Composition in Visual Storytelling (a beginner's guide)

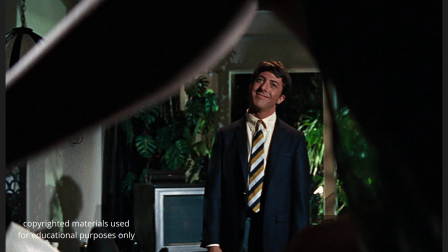253s
So that's one example right there. Okay, let's take a look at another shot here.
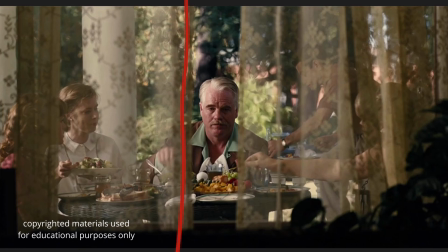262s
This shot from the movie The Master, where we can clearly see the use of framing done right here by the curtains. You see how it frames the main character right in the middle there. And everyone else is kind of just veiled, right?
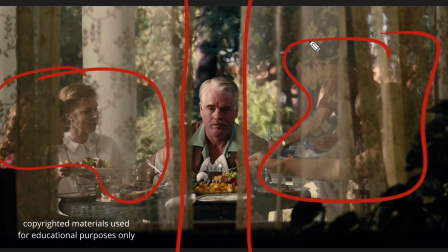278s
They're all veiled. So clearly, the director, the cinematographer wants to draw the audience's attention right there.
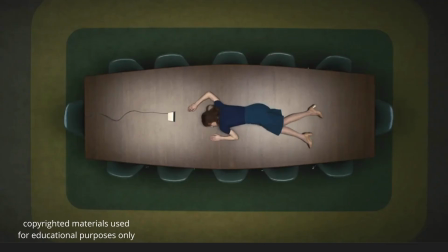287s
So that's another example of framing used in film. This last shot that I want to show you is from the show Severance. So there's a lot of really good composition techniques being used here.
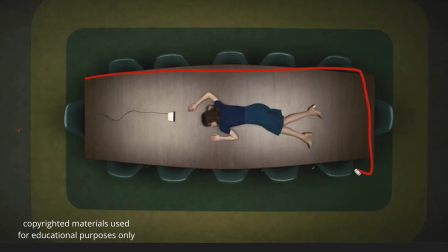302s
In terms of framing, you've got the character framed by the shape of the table, but not just the shape of the table. You've also got the character framed by the carpet and this part right out here,
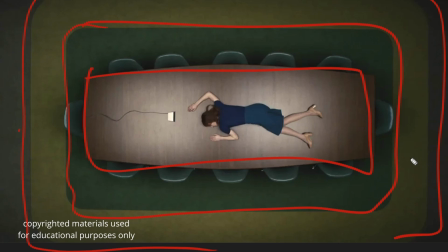317s
right? So the separation of colors also adds multiple layers to the use of framing in this shot. So this is a really interesting one because it uses not just the most basic form of framing, but also incorporates colors and also shapes, right?
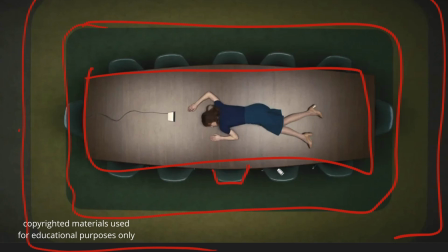337s
You have these repeating, the shapes of the chairs that repeat all around here. That also helps frame the character right in the middle there. The next technique I want to talk about are lines. All sorts of lines, leading lines, diagonal lines, horizon lines,
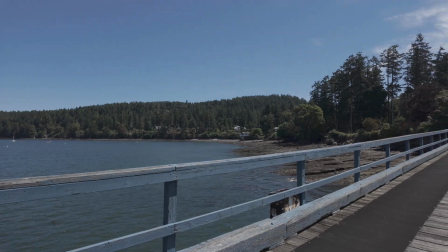361s
using lines to direct the viewer's eye to your subject.
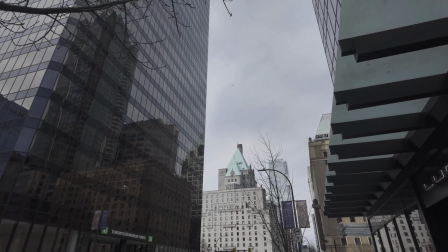368s
These lines can be physical, they can be actual lines that you can see in your photograph, or they can be implied or imaginary. Take a look at this shot here.
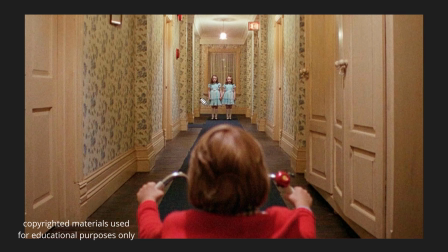381s
Remember these creepy twins from The Shining? Take a look at how this scene is composed. Take a look at the use of leading lines to direct the viewer's eye past the boy, right? Right towards the creepy twins. Right?
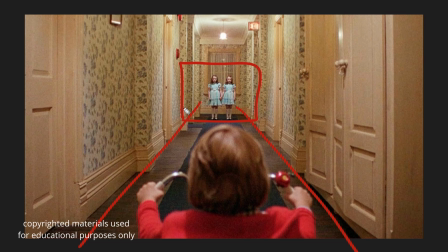397s
This is a really effective way of using lines to direct your viewer's attention.
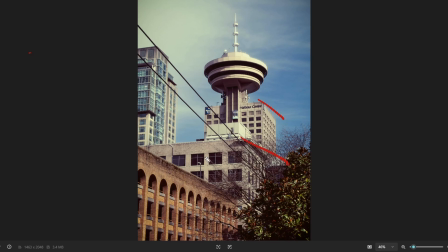403s
If you're into street photography, that's a perfect opportunity to practice using lines in your compositions, the way you can create perspective and, no pun intended, line up your lines.
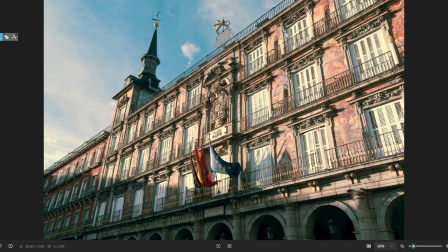420s
It gives you a great chance to not just emphasize perspective, but also, exaggerate it, right? Look at the perspective that you get just with using the natural lines of the architecture in the buildings.
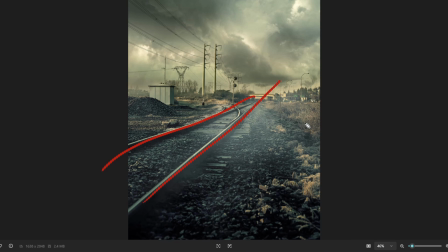438s
And last example I'll show you here, another photograph of mine, very clearly the train tracks. Then lines don't always need to be straight too. They can be curved, right? If you've got a curved path, you can also use those lines to help compose your shot and tell your story. And last but not least, let's talk about perspective. For this, I'm going to take you into a 3D project that I'm working on in Unreal Engine currently. I'm going to be posting a video to YouTube on this particular project soon, but for this demonstration here, I'm going to stick to talking about camera perspective.
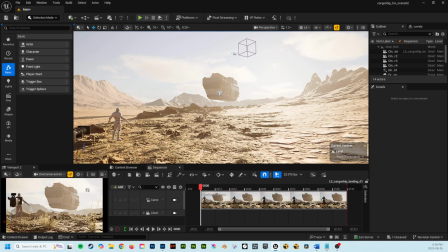490s
As you can see, I've got a rough version of the scene set up here.
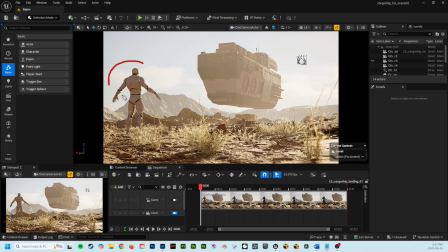494s
So we've got a character placeholder here in the lower left corner of the scene, a large desert terrain for the environment.
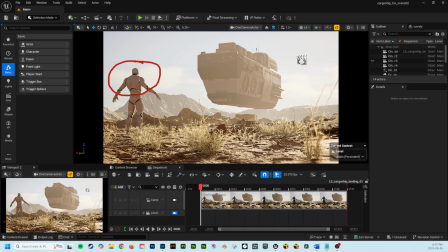501s
We have a large sci-fi cargo ship that I modeled and textured for the scene. Now, eventually this ship will be animated, but for now, let's just look at where I chose to place the camera and why.
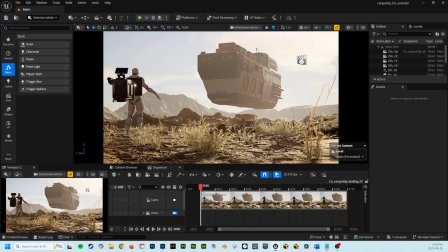513s
I've opted for a low-angle perspective with this shot for a couple reasons. First, I want to emphasize the scale of the ship, but I also want to emphasize the character too. The story I'm trying to tell with this scene is about this unnamed character who is witnessing the arrival of these large foreign ships.
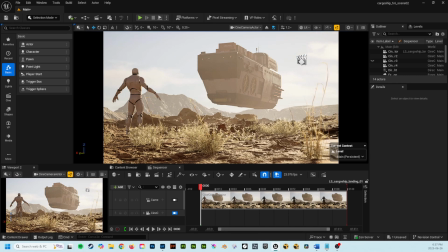532s
I wanted the scene to be grounded in the character's experience. If I bring the camera perspective higher, as seen when I switch to the second camera, you'll notice two things.
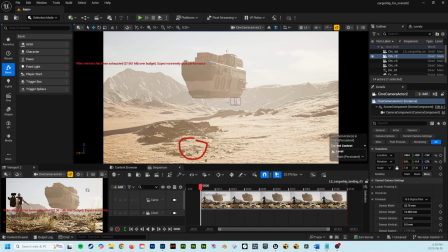543s
Number one, the character is obviously much less prominent, and number two, the viewer sees a lot more of the desert environment. These two changes in perspective don't align with the story that I want to tell here. Suddenly, the scene becomes less intimately linked to the character's experience.
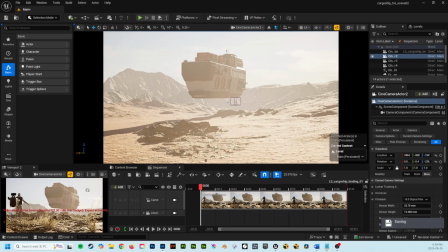562s
The story becomes more focused on the outside world, and the focus shifts more towards the ships and where they're coming from.
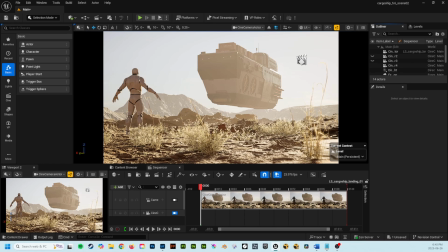569s
In this scene, as I framed it initially, the ships are more of a mystery. We don't know where they're coming from, we can't see the broader world with the exception of the immediate ground in front of the camera and some distant fog-covered terrain. What you choose to focus your camera on is obviously important in the story you tell,
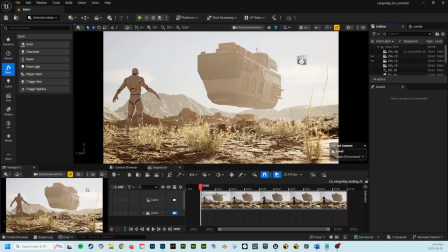588s
but also keep in mind that of equal importance is what your camera can't see. If I want these ships to seem more mysterious, their mission and origin to be more of an unknown, then I'm going to show less of the outside world and be very mindful of what the camera shows the viewer. If
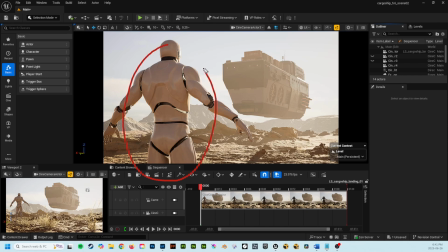605s
I move the camera and fill my frame with more of the character, as seen in this example here, do you notice how the viewer might feel the story shift? The story becomes a lot less about the ship and a lot more connected to the character.
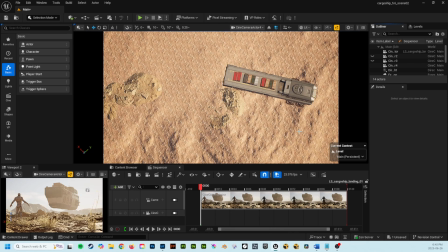620s
Another perspective you might see in a shot like this is this top-down perspective, as seen here. Notice how you feel more disconnected from whatever is happening on the ground and more of an outside observer. You feel less attached, almost like you're watching from another ship above.
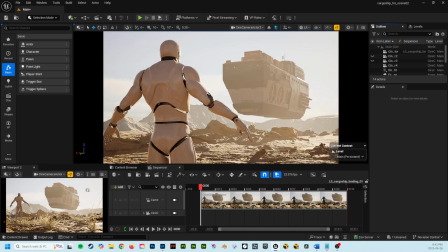636s
The closer the camera perspective, the more connected the viewer feels.
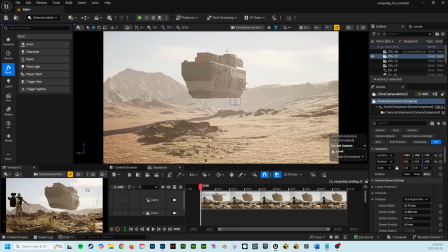641s
And the more distant the camera perspective, the more disconnected the viewer feels. It all depends on what kind of story you're trying to tell. There's no right or wrong here. It's about finding the perspective that best helps you, as the storyteller, to tell the story that you want to tell.
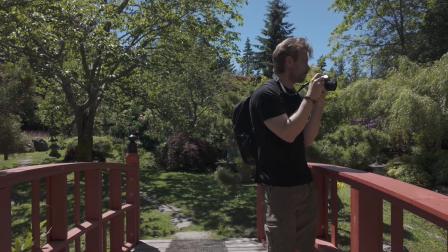659s
So, use lines to your advantage.
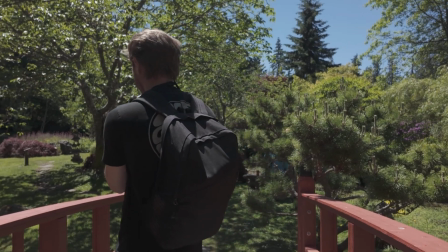663s
Use the different elements in your frame, in your shot, to your advantage.
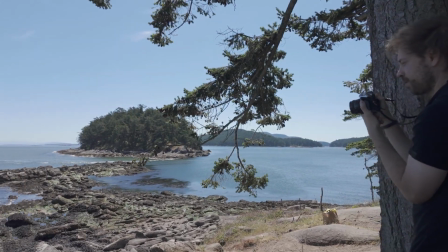669s
You get to tell the story here. You get to control the narrative of your shot. If you like this video, please hit the like button below and subscribe to my channel. Thanks, and I'll see you next time.